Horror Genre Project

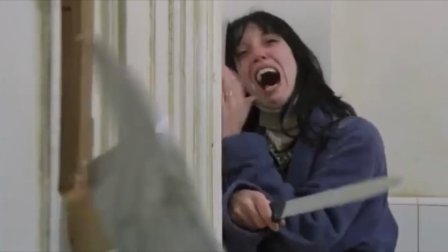The act scene from The Shining encapsulates everything horror should be.
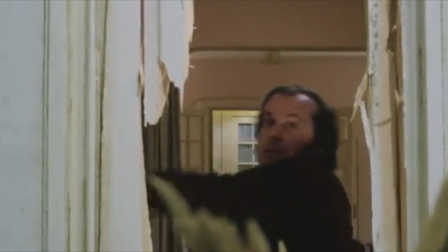Jack Nicholson's psychotic character takes away Wendy's escape route, tugging her vulnerability in isolation.
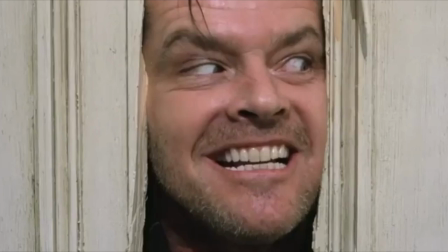This feeling attacks our natural instincts, instilling an extreme sense of fear.
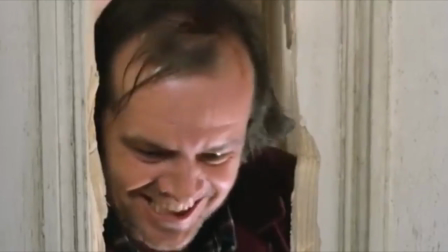This scene triggers most people's fear of death and isolation.
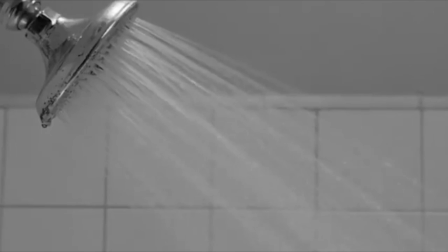We had first seen Marion minding her own business at a medium close-up shot, smiling in the shower.
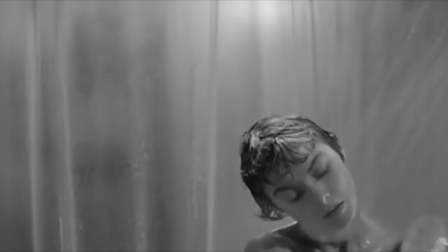We get to see her expressions close up, immersing herself in the moment, which will make what's about to happen even more impactful.
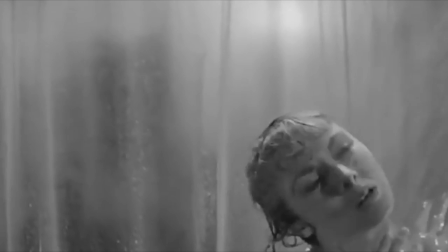She's quite literally washing away her sins after apologizing to the psycho right here.
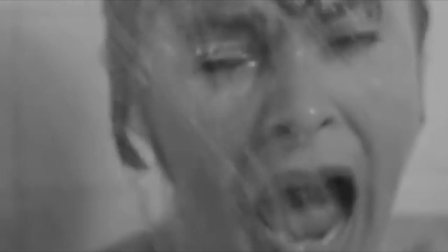As he rips open the curtain, there is a close-up of Marion screaming to show how concerned she really is to her killer.
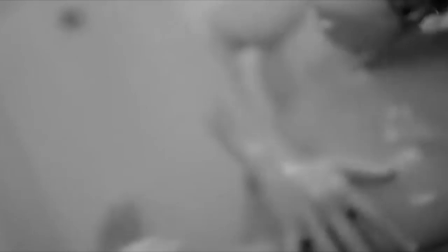What then follows is the spur of fast-paced shots from almost every angle,
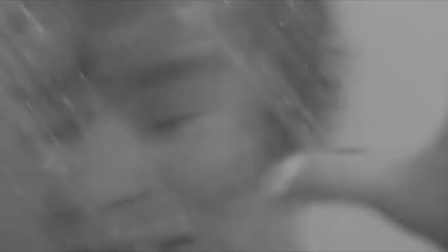which gives us the feeling of tension chaos as all of the unnatural movement creates a horrifyingly unfamiliar experience.
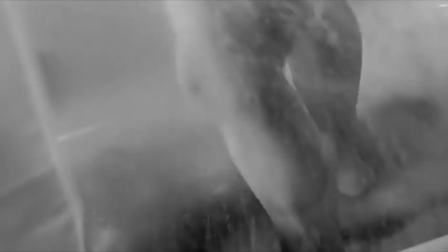It's as if we are in Marion's head, watching her die, and we don't know how to react to such a thing.
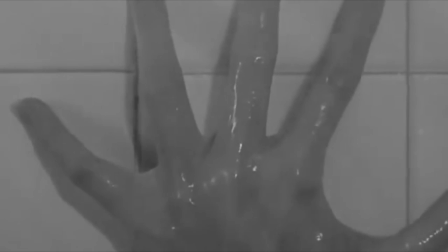We still know that she was stabbed because the shower is such a closed-off space,
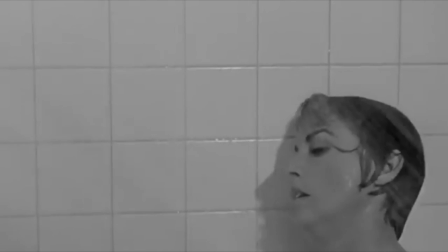the music being so piercing as it mimics the feeling of a knife stab, as well as blood falling into the bathtub.
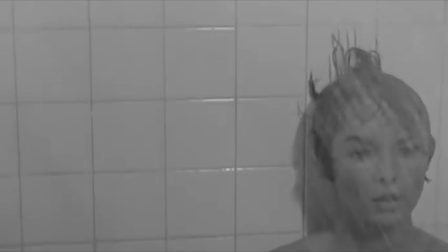The psycho then leaves Marion all by herself, knowing their work is done, as there is no hope for her surviving that.
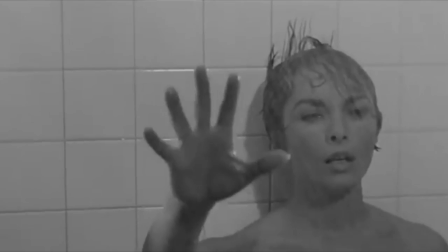The music and cuts slow down as we are left with Marion sliding down the shower to reflect upon the consequences of what just occurred.
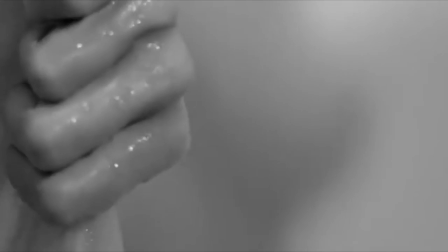The shower water is still flowing down, showing how life is still moving on while she is abruptly dying.
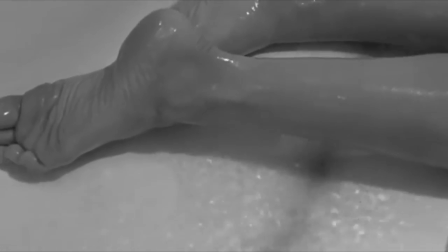There isn't a cut to the shower curtain falling after she holds onto it for dear life, but it does not hold, finalizing that there's no hope for Marion.
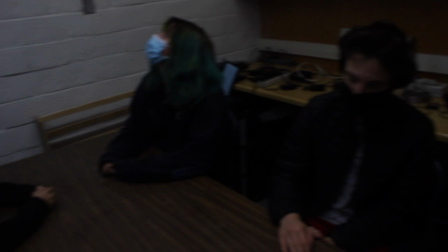What is up, guys? I just trapped four random people in a room, and I'm going to ask them questions about horror movies. And if they fail, they die. But before we get into that, we have a quick word about the history of horror. Yo, guys, it's the sponsor of the video, the history of horror. So, from the 1890s to the 1920s is when the first horror movies were made, the first one being The House of the Devil, directed by Georges Miley's I messed up that name. Germany's expressionist movement created the most influential horror films of this part, like Nosferatu ever heard of it? in the 1930s to the 1940s the universal studios monopolized horror movies with all their monster movies like dracula frankenstein and other ones in the 1950s the cold war created fear of invasion so we got stuff like invasion of the body snatchers pretty on the nose on the nose right there